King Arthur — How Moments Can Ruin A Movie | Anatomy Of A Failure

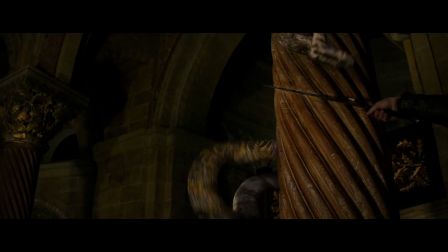[12:27]
So, that leaves us with option two. cut some of the stuff out. This movie did make a lot of cutting, yes, but not the right kind of cutting.
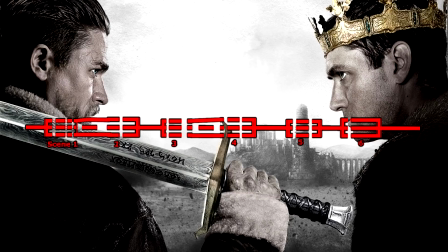[12:35]
As I said, the way King Arthur cut down on its runtime was by mixing and trimming pretty much all of its scenes, and I don't think that was the right choice. Instead of mixing and trimming everything, it should've cut some of the scenes out entirely,
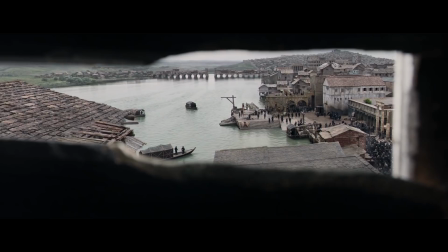[12:49]
and this way it would've had time to expand on the other remaining scenes, because to be frank, there's a lot of stuff in this film that could have easily been touched out.
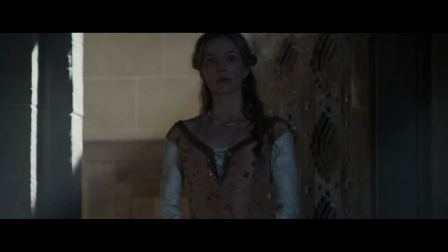[12:58]
Take Annabelle Wallace's character for example. In all honesty she's kind of pointless.
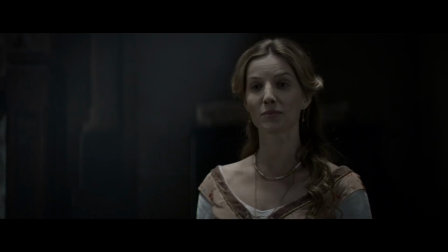[13:03]
She's on screen a couple times and overall she adds pretty much nothing to the story except for maybe some plot exposition.
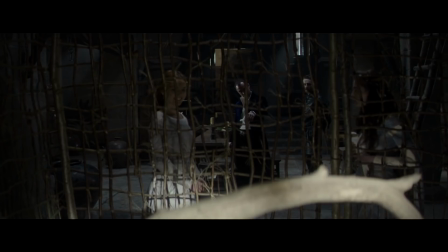[13:11]
So if you're not going to do anything meaningful with her you might as well just cut her off the movie.
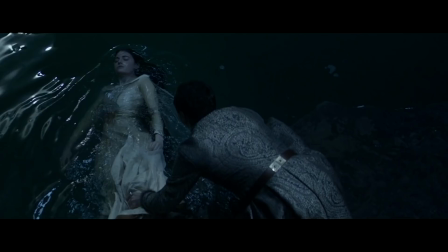[13:16]
That way you could have taken the time spent on her and instead spend it on the daughter of the main villain.
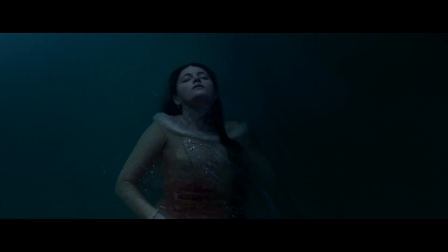[13:21]
And now when the main Belen sacrifices his own daughter it would have been much more powerful.
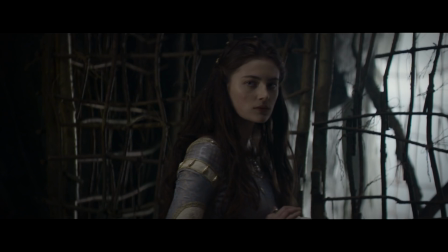[13:27]
You know because if we spent actual time with the daughter then we could have actually cared about her.
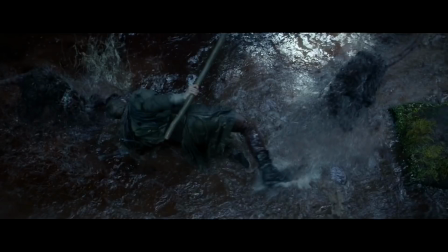[13:32]
Same with the whole Dark Souls sequence. If you're just going to fly through the entire thing with a few visuals and some music you might as well take it out completely.
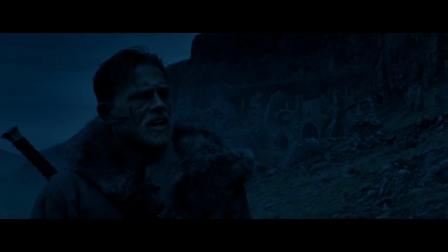[13:41]
Especially since this sequence as well serves no overall purpose. Arthur never learns to use the sword here so it doesn't serve a story purpose.
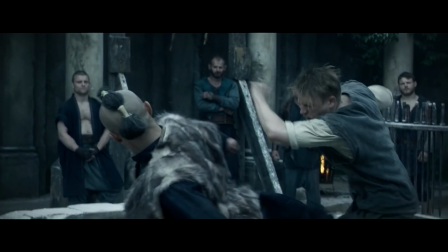[13:49]
And it's already been established that Arthur grew up as a fighter, so it doesn't develop him as a character either.
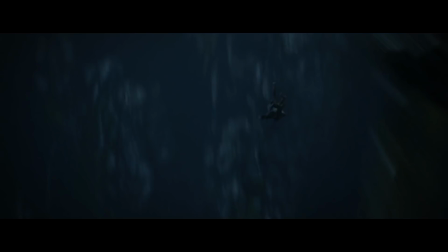[13:55]
The only real contribution this sequence has to offer is that one exposition flashback at the end.
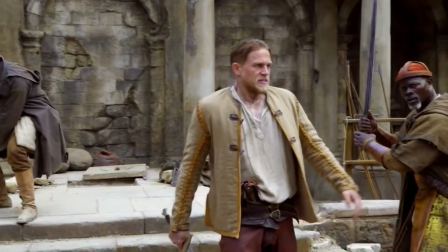[14:01]
And if that's the case, just take the sequence out and spend the time elsewhere. Then again, I guess you could also argue that maybe the problem wasn't runtime.
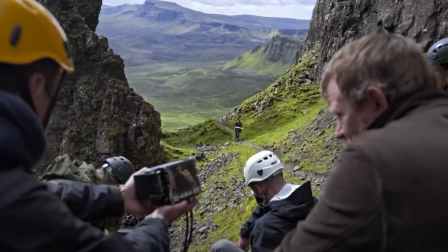[14:09]
Maybe King Arthur was the movie Godrici envisioned.
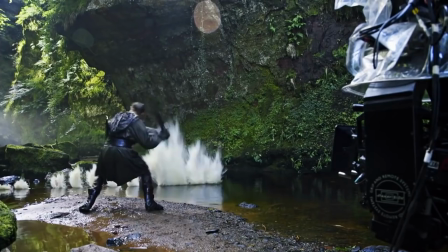[14:12]
Maybe this time he just wanted to push his visual filmmaking style further than what we've seen in his earlier blockbuster movies.
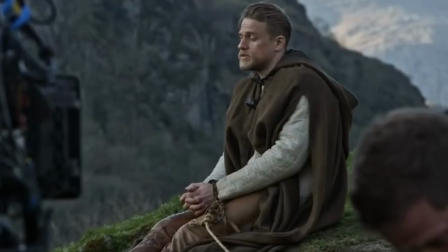[14:19]
Could be but at the end of the day it doesn't really change anything does it?
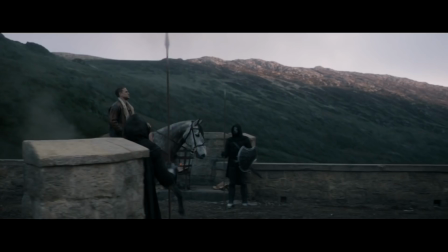[14:23]
Overall I do think King Arthur is an okay movie at times even a good movie I've heard a lot of people really enjoyed it and I totally understand why
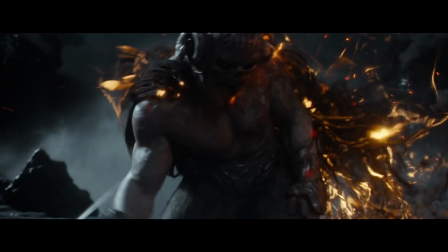[14:31]
because once again It is by far one of the best-looking films of 2017 and it's a prime example Why so many moviegoers including
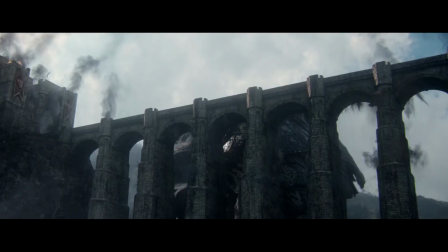[14:40]
me see Guy Ritchie as one of the best and most entertaining visual filmmakers of today But as much as I can appreciate visual filmmaking,
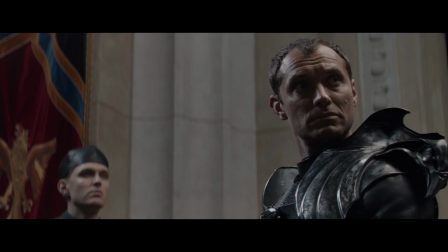[14:48]
I still strongly believe that story and characters should come first. Which wasn't the case in King Arthur.
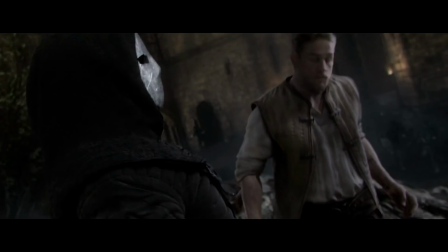[14:55]
And here's the result. So, Guy, when you're making Sherlock Holmes 3, I do want to see your visual eye back in action.
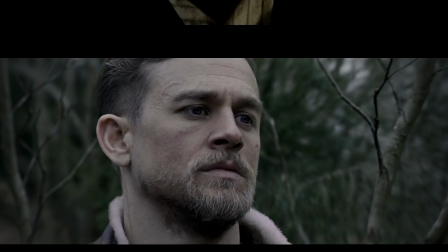[15:03]
But at the same time, just please remember to put the story and characters before it, like you did in the earlier movies.
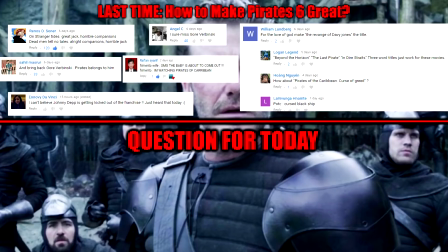[15:09]
Please? Okay then, my dearest viewers, feel free to express your thoughts on King Arthur.
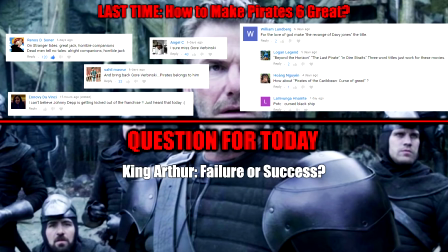[15:17]
Was it a failure or not? Let me know. And also, if you have any movies you want me to take a look at, put them down in the comments below, with the reason why you want me to look at them. It might take me 5 months to get to them, but who knows, maybe one day I will. Alright, bye now.